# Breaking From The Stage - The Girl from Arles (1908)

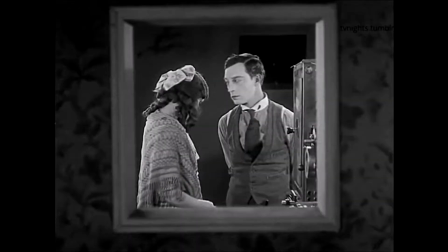Film language is a set of techniques filmmakers use to tell stories.
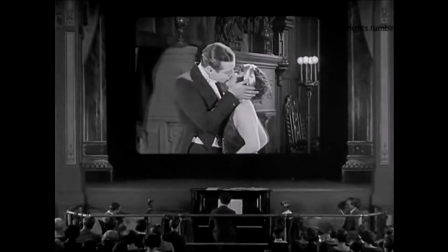It took time, trial and error, accidents, and innovation for filmmakers to learn how to speak it.
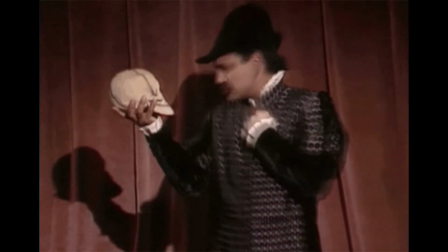To start with, they had the ancient language of the stage.
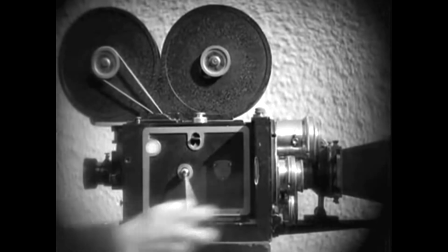But with their new tool, the motion picture camera, they could break away from that stage. Today, I want to showcase an early film that begins to speak this language.
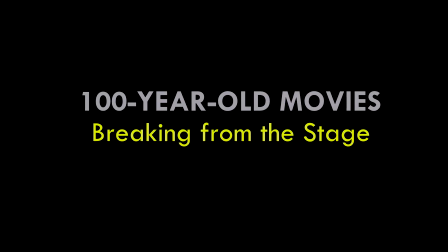This is 100-Year-Old Movies.
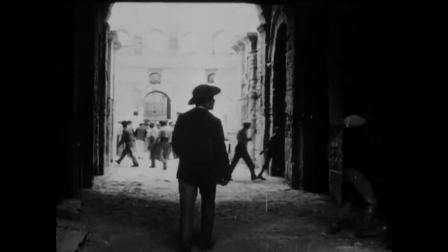The Girl from Arles, as it's known in English,
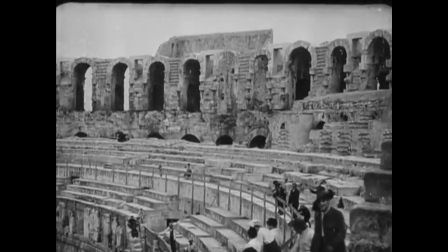is a 1908 French drama directed by Albert Capellani and produced and distributed by Pate.
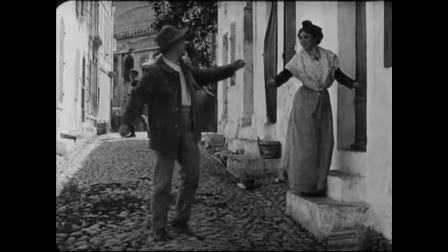The story follows a young man who goes to the city where he meets and falls for a woman.
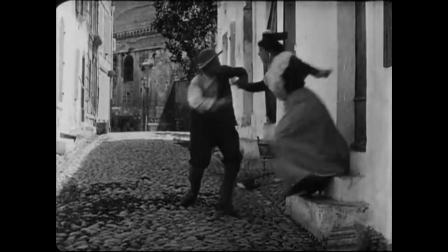She, however, is already in a relationship and was only amusing herself by playing with the young man's feelings.
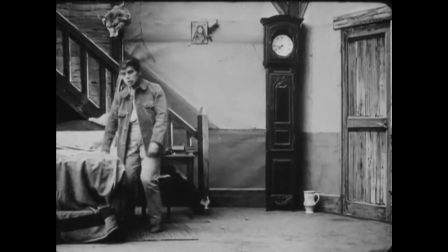The young man spirals into a heartbroken depression his family can do nothing to recover him from.
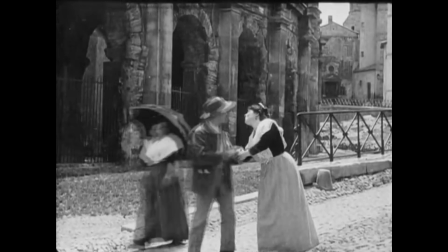What caught my attention with this film was its location shooting and its dynamic use of performers within that space,
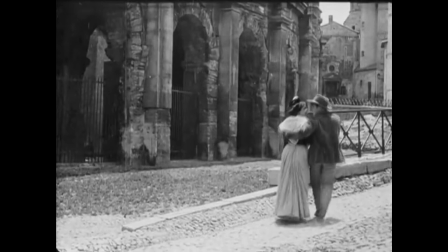which is known technically by the term staging.
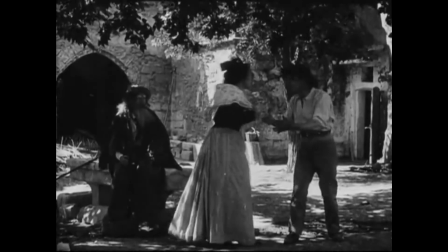In film, this technique is applied differently than from a play,
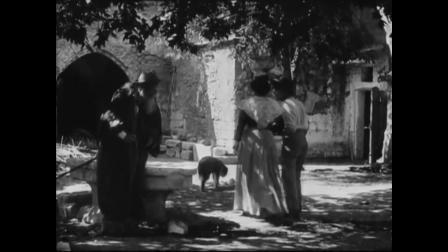because a camera moves, changing the perspective of the audience. Compare this scene where the character movement is dynamic and natural
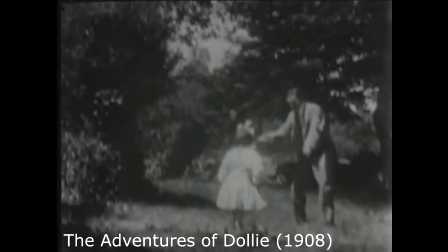to this scene from D.W. Griffith's The Adventures of Dolly.
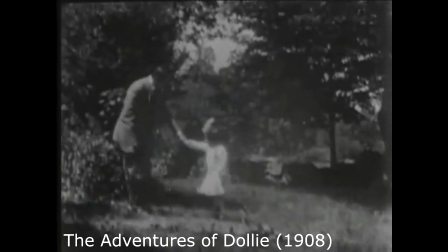See how here, despite the exterior location shooting, the environment exists only as a background,
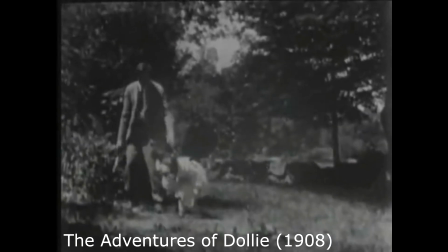and the characters enter and exit the frame as if they were coming and going from a stage?
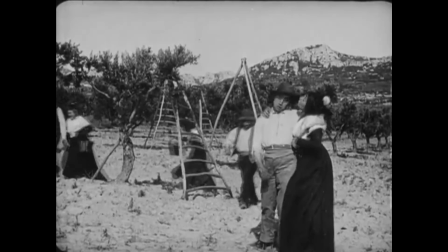Dynamic staging not only makes a film look more interesting, but enhances the performance.
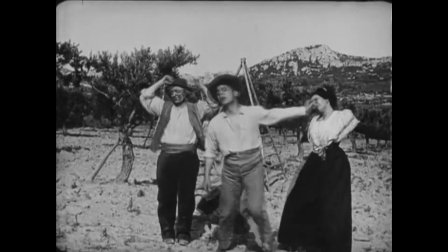After all, in movies, the actors are performing to the camera,
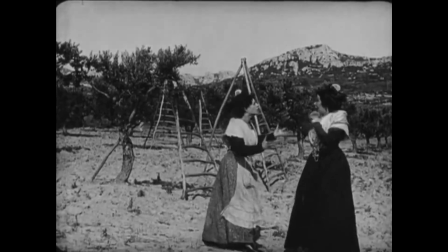so what the camera captures and how it captures it defines the performance.
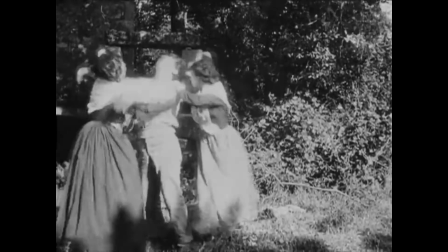Take this scene where the young man struggles with his broken heart. We see the character and understand what he's experiencing on a personal level.
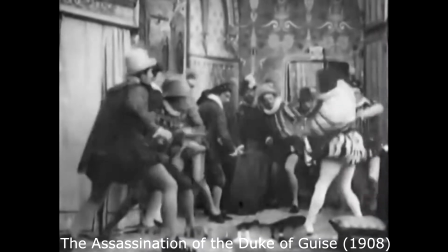Now compare that with a scene from another French film distributed by Pate the same year.
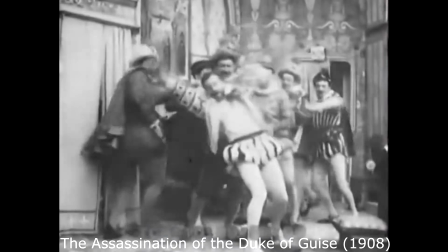The film communicates action and, in a general way, an atmosphere of emotion, but not character.
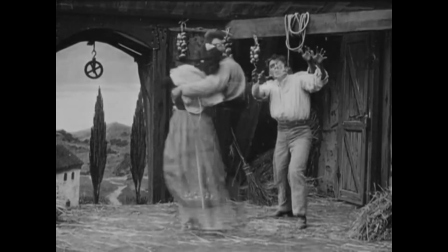Another interesting touch is a special effect this film employs.
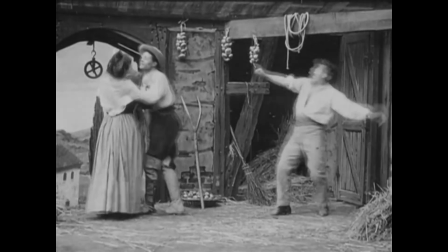When the heartbroken young man experiences hallucinations, seeing visions of the woman he fell for,
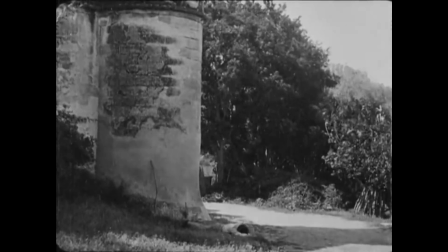in the end, he falls for the vision, literally to his death. The ghostly effect is achieved by double exposure.
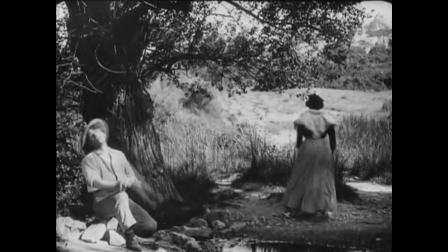How it's used in the narrative to communicate the character's state of mind and motivation is an achievement of the filmmaker's creativity.
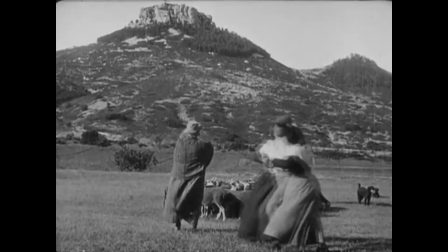In a sense, this film was made to showcase creativity and film as an art form.
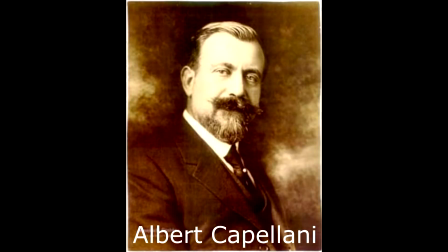The director, Albert Capellani, was chosen by Pate founder Charles Pate to be part of a production
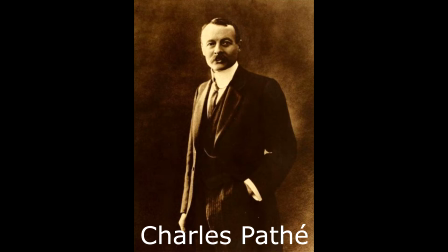group which translates to the Cinematographic Society of Authors and Writers.
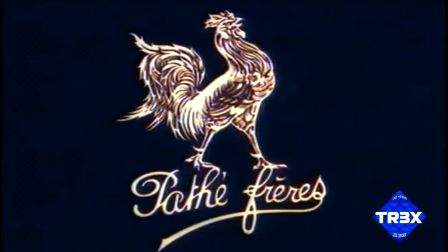In short, they aim to create prestige films of high artistic quality.
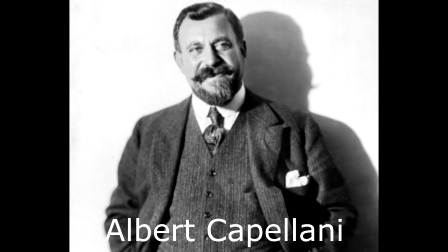Capellani became the artistic director of the project, and The Girl from Arles was the first film they produced.
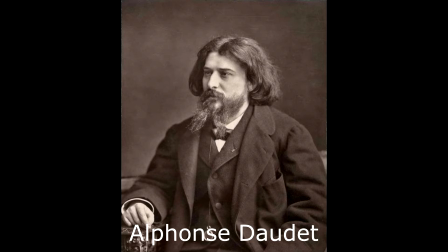These prestige films adapted works that were already well regarded. The Girl from Arles was adapted from a play by Alphonse Daudet.
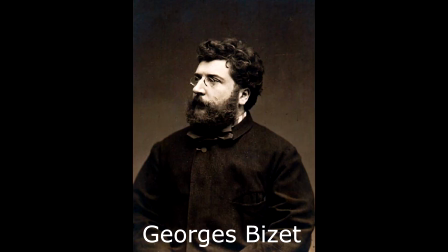They used original music composed for the play by Georges Bizet as incidental music for the film.
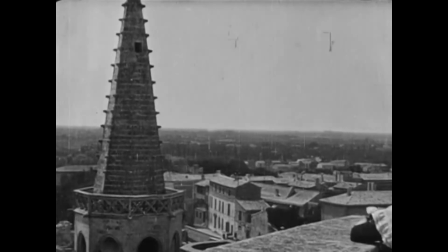At a time when film was still a novelty, they set out to make narrative art.
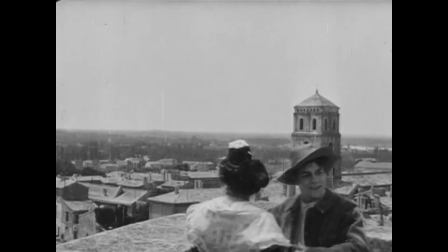Their creativity and ambition shows in the work itself.